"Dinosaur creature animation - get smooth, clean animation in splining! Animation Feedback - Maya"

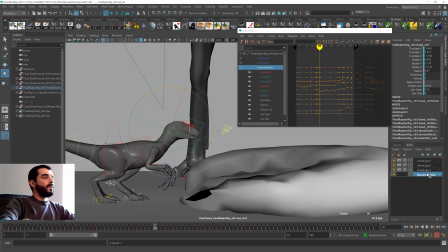1225s
Even in here, I think there might be some key down there that is interfering.
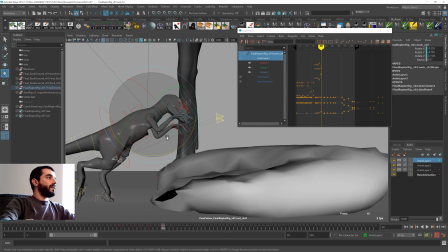1230s
And then as the character jumps up, the tip of the head is being pushed down, the nose is being pushed down. And I think I want the chest, I want the arc to be a reversed arc in here. I want this, let's see if I can have it, just a second.
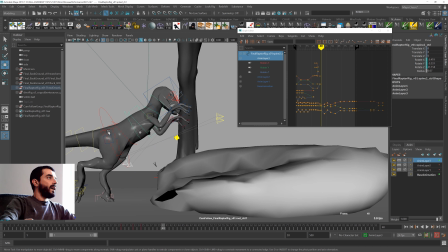1246s
If I can have this area arc this way up, like I drew in a previous feedback, I don't remember which one.
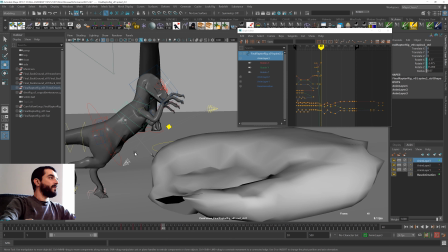1253s
I want to see if that's a possibility. It's not really, I don't know the rig well enough to say this is a clear possibility, but I want to try and see if that works.
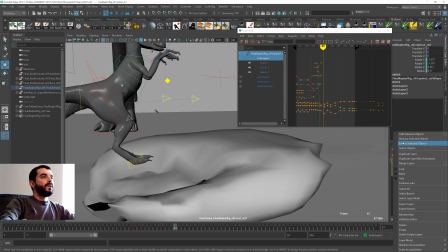1262s
I think that could work, and then I probably need to zero out at a certain point after I'm on the rock there.
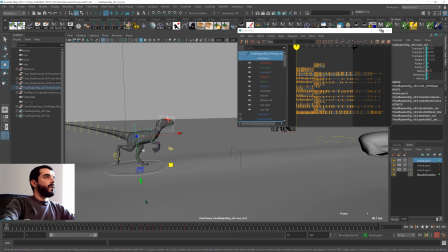1269s
There you go. Now I want to check the result in here.
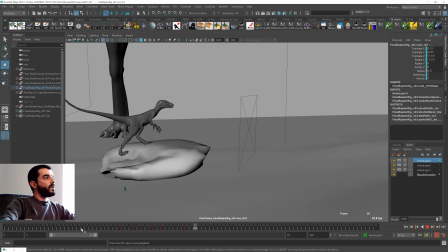1273s
And the animation, yeah, I think it's a lot more natural, both in terms of run and jump.
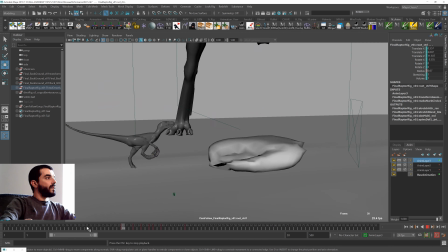1278s
We could stay down on the jump a lot longer, say 2 or 3 frames longer.
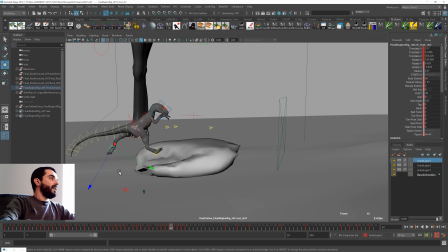1284s
The jump right now is a bit strange. If I look at this leg, there is no reason really for the left leg to kick back.
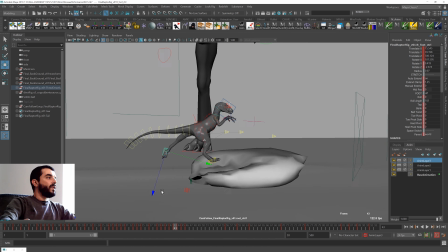1291s
Why would you do that? I mean, it doesn't really need to be a reason there to kick back.
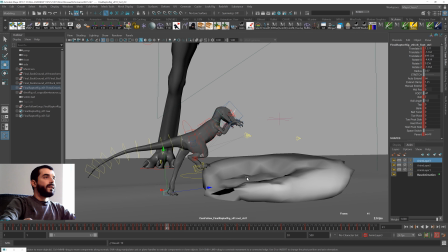1298s
If anything, it shouldn't. So I will try to keep the leg there a bit longer and simulate a lift-off pose there.
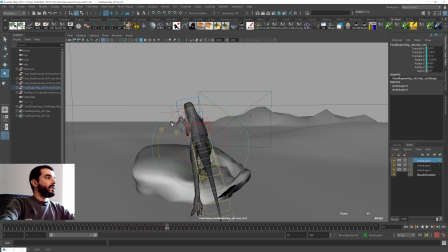1306s
That means that the pelvis in here would probably have been rotated this way and this way to favor the lifting off leg,
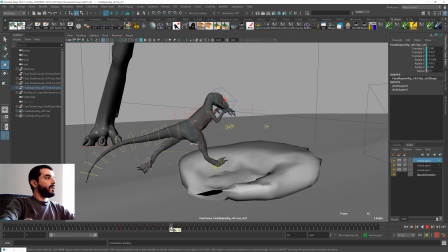1315s
which means also that this key is not needed anymore. And then, as I was saying, there's no need to kick back.
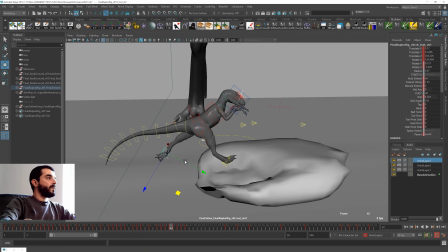1323s
If anything, you should move forward. So I will delete both 42 and 43 there. And in here I will zero out whichever foot roll is there, and I will definitely delay the rotation of the foot there. I'll keep it back.
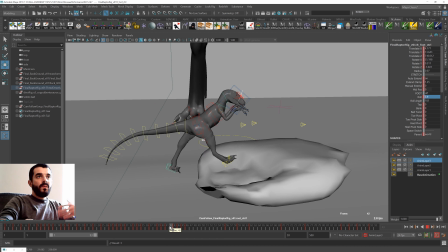1341s
Now I'm not checking the deformations too much, okay? In here I'm just showing the way that I would clean this animation. I'm not really interested in fine-tuning it because this is going to be a very long process anyway.
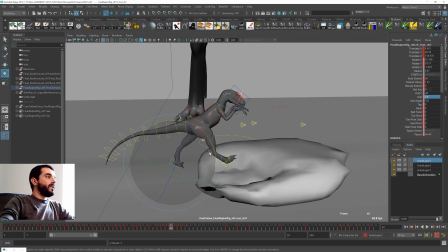1354s
I don't want this to become a super long video in which I go through the basics of controlling deformations.
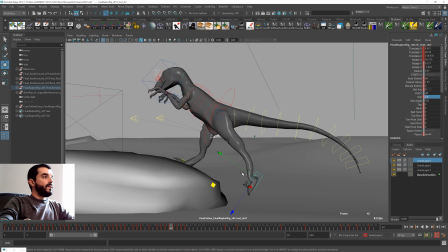1361s
This is something that you're familiar with anyway.
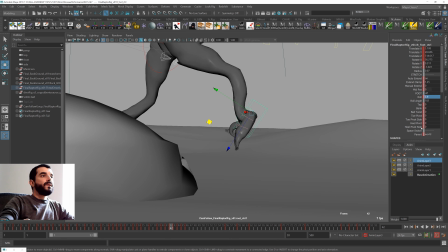1364s
And in here, all these feet, as the foot goes up, you would really want them to rotate to the back,
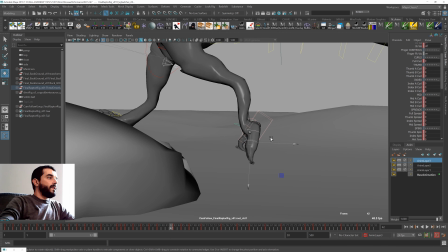1373s
if possible, by even grabbing their individual controls this way.
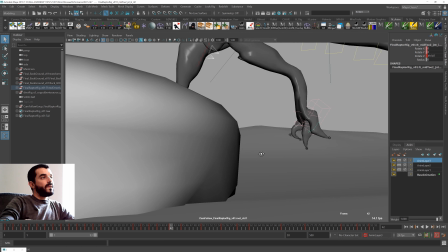1378s
Yes, I need the selection set there, but you need to do this kind of stuff, otherwise they will look super stiff, which you don't want to have.
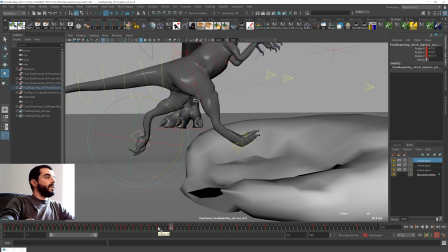1387s
There you go, that's the way it should be rotated, if anyway. There you go. And there you go.
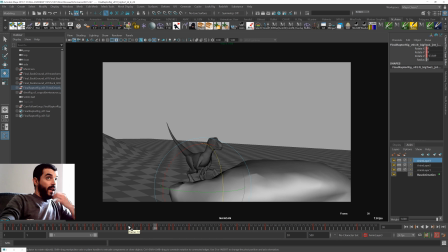1392s
Now I'm going to look at it from the camera point of view. Please notice that I first try to fix the thing in 3D so that it's clean, and only then I go into the camera and I check the result. And you see how the animation is a lot smoother there.
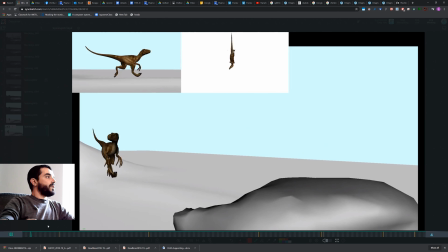1407s
It's a lot cleaner, in fact, than the original animation, which seemed to be very jittery in terms of motion.
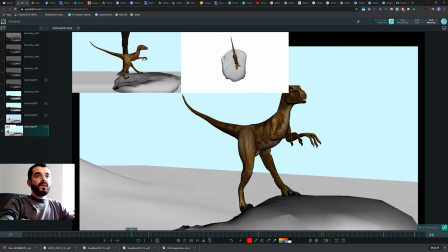1414s
So, and this was achieved in just, if you think of it, in just a few minutes, just by deciding to clean the 3D motion there.
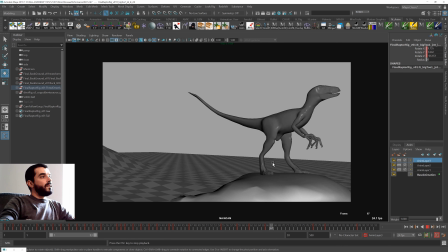1422s
Now that changes of course
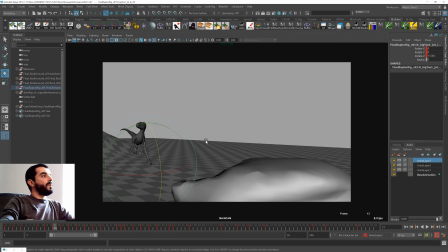1426s
the position of the legs, because now that the body is cleaned, now the legs have a different position.
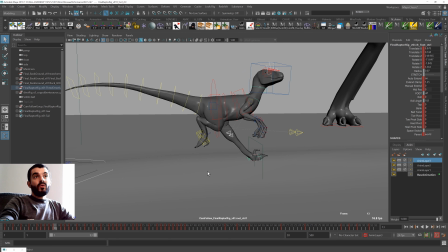1431s
But hey, that's the way it is. The body you should be sure the core of your character before doing anything else, in my opinion, before cleaning up anything else.
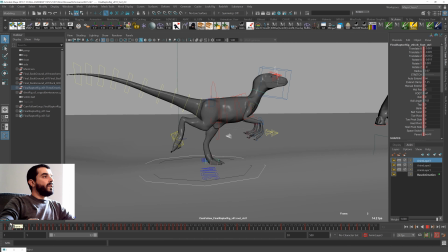1440s
But it's not really the end of the world, because what you can do in there is you can grab your feet. So I will grab the left foot for instance, and what I can do on a layer, set a key on the kickoff pose,
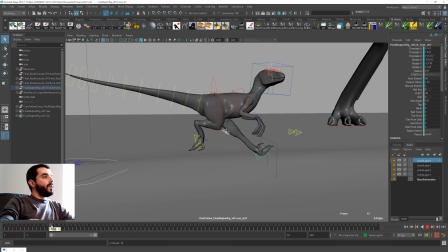1452s
this one, and then set a key on the contact, which is probably this one. Now we'll just move the contact a bit closer to the body there,
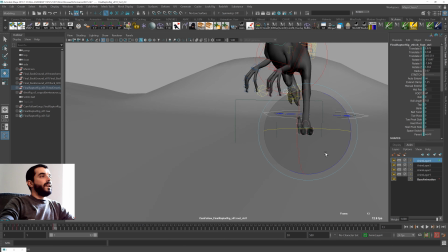1461s
and probably I'll rotate it a bit, because I don't really like super straightforward contacts.
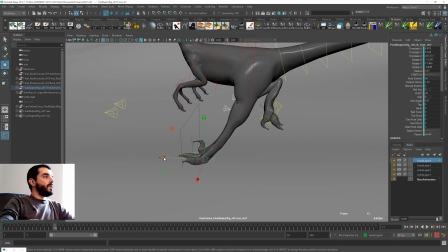1469s
They don't really look realistic to me. Then the foot will stay there.
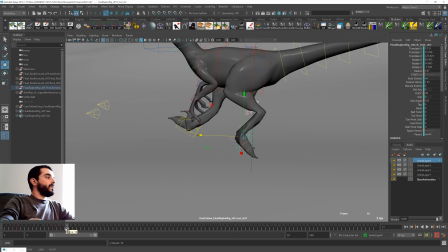1473s
In here you need a kickoff, so I'm just going to keep the foot a bit longer on the floor there. And then for the next pose, which is probably around here, I will zero out the layer. So I'll stay on the floor,
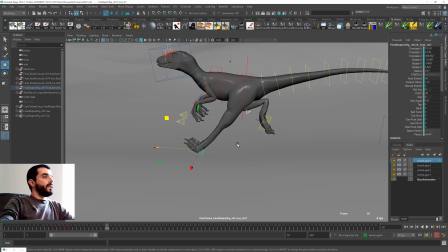1489s
this, and then I will zero out to the next contact, and I will find again another position which is not too stretched, like this one. I'm going to stay there until after the next kickoff, and then I'm going to zero out if need be.
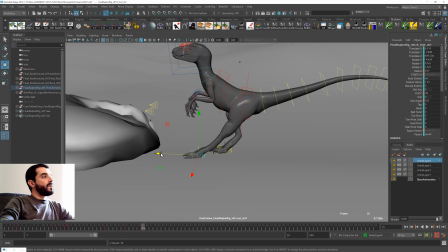1503s
And you see in here, when I zero out, I'm a bit too far away from the body,
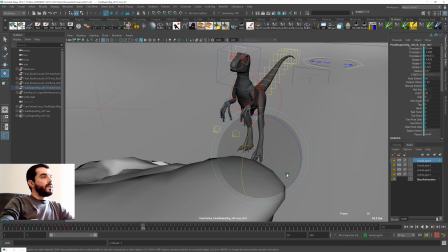1508s
so I'm going to make it a bit closer, and again rotate as I requested in the previous feedback,
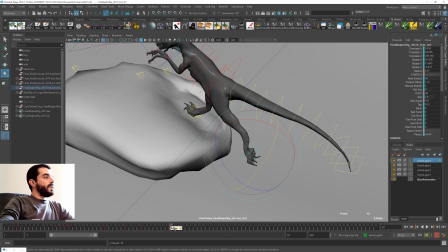1513s
remember. There you go. So it's going to stay there, and after we kicked off for this next jump, I'm going to zero out the pose on a layer.
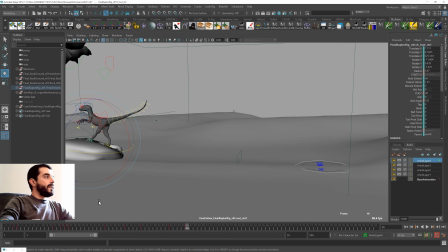1521s
So the animation for that foot is cleaned up, well, it's replaced, you see,
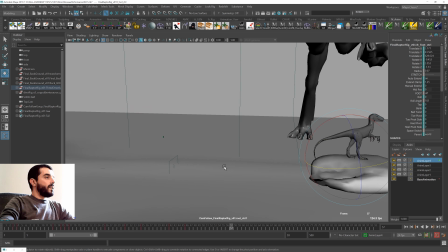1527s
in just a few minutes using animation layers. You can do the same with the right foot there.
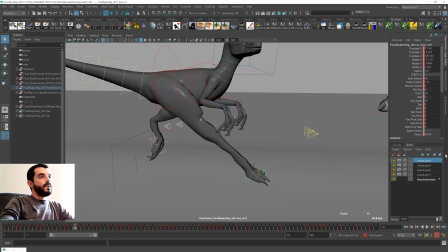1534s
You see that now that we've cleaned the body, the right foot is landing in an outlandish place. So what I want to do is find the last kickoff, set a key on a layer, find the contact, move the contact a lot closer to the character and a lot more under its weight so that it doesn't fall down.
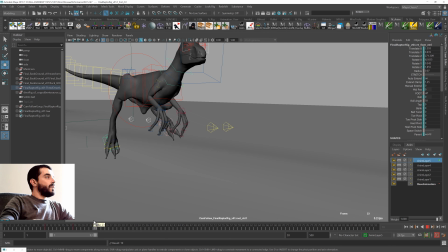1552s
There you go. I'm going to keep it there.
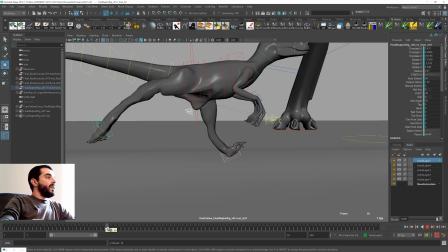1555s
This is really a strange pose until the kickoff, and then I'm going to find the next contact, which is this one, and I'm going to zero out.
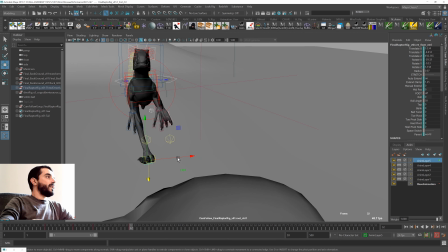1563s
And then I'm going to reposition it so that it's not stretched over. You see the character is falling to camera left, so I'm going to recenter the weight a tiny bit.
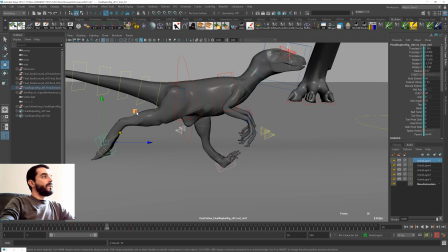1571s
And here it's a bit strange that the character is kicking off. I don't know why your character is kicking off after a kickoff pose.
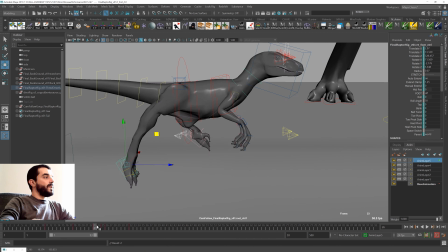1577s
It should be moving forward if anything, but I think down there's a deeper story in the base animation layer, something we don't understand quite that well.
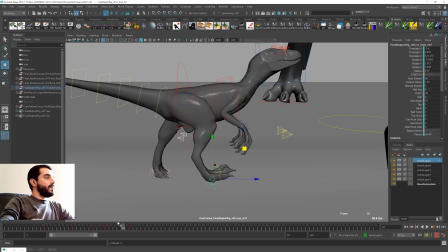1586s
There you go, there you go.
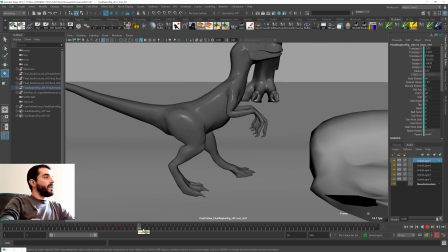1588s
It's a bit of a limping action right now, but I don't want to solve every single problem in this.
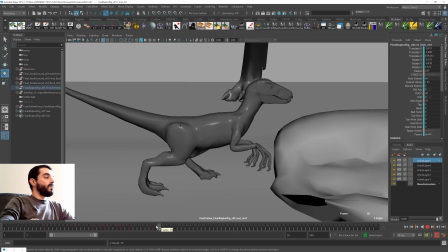1596s
The important thing, because most of them are very tiny polishing issues,
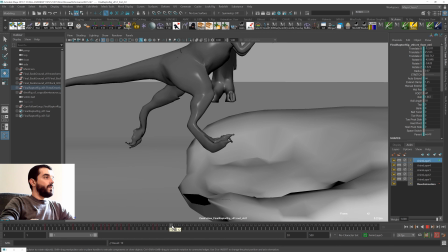1600s
we don't even need to discuss them that much, but I'm just solving the bulk of this problem.
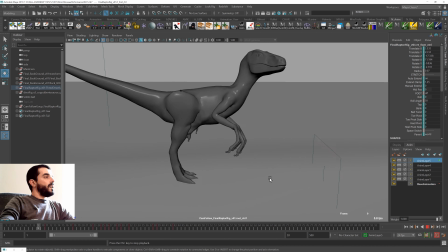1606s
So I'm going to zero out for the next jump. And now if you think of it, the jump works a lot better.
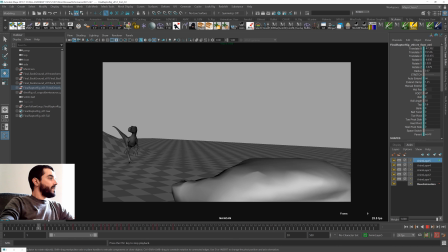1611s
Well, the run works a lot better. Let's have a look. There you go, it's working again.
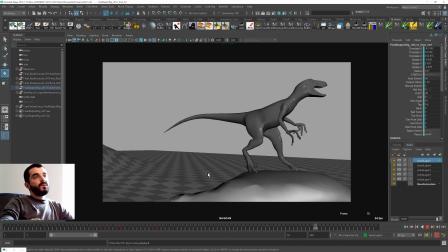1616s
And it's all very clean and it looks a lot better. I don't even want to check the tail. The tail is done with the overlapper in animation like this one.
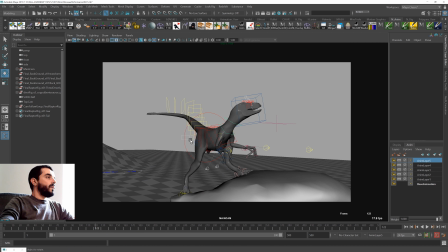1623s
Now the last jump is also an area which is a bit complicated in my opinion right now.
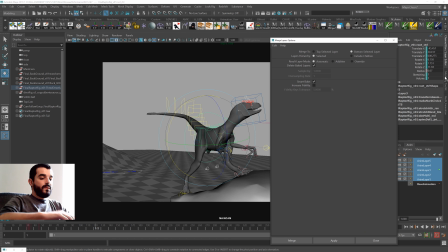1630s
I really need to merge these layers down, so I'm going to use Smart Bake to merge them down.
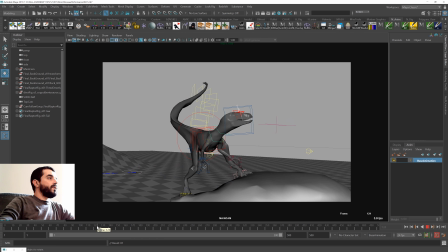1637s
And for the jump, I find it really strange that you can jump that much to the left in just one frame without even pushing.
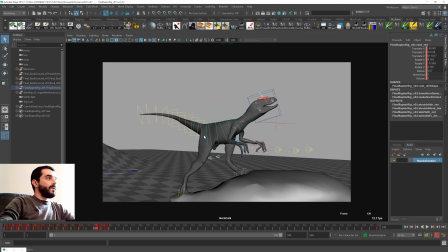1645s
I mean, yeah, I wish I could do those kind of jumps in real life, of course, because that would be awesome. But I don't think this would play well with an audience, so I think you're not selling it too well in here. So what I want to do in there is again focus on that area of the timeline,
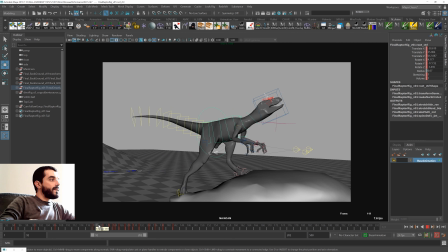1664s
and let's say this is let's see what happens in here. Okay, so let's say this looks like an anticipation there, so I will keep the anticipation going, and then as a jumping pose I will use 1, 2, 6.
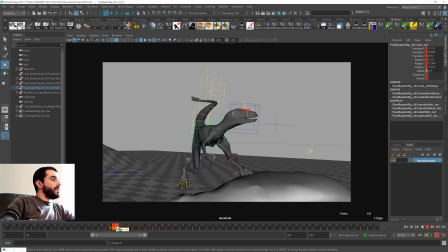1678s
So until 1, 2, 3 I'm fine, but then these two poses I don't know what they are, so I will delete them. And I think for the anticipation I can probably even go a lot lower there,
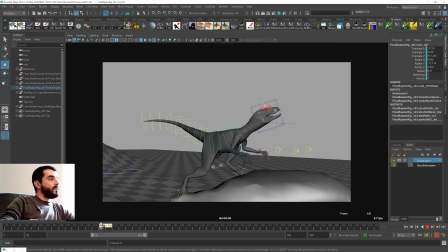1695s
so that the character, now you see, is making an effort to go down and load something, and then as it will jump, the main motion at the beginning will probably be vertical or diagonal rather. In fact, I guess I could even push a bit more to the camera right.
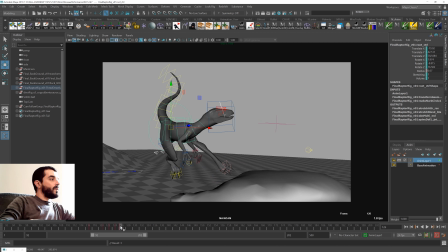1711s
Yep. And then you have this sudden motion. Well, this is my key really. And then what happens there?
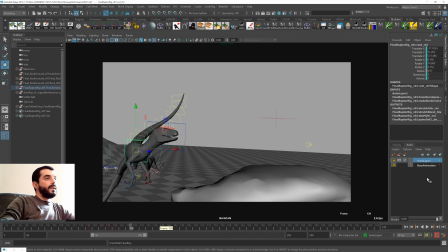1716s
And then we land, which is okay, I suppose.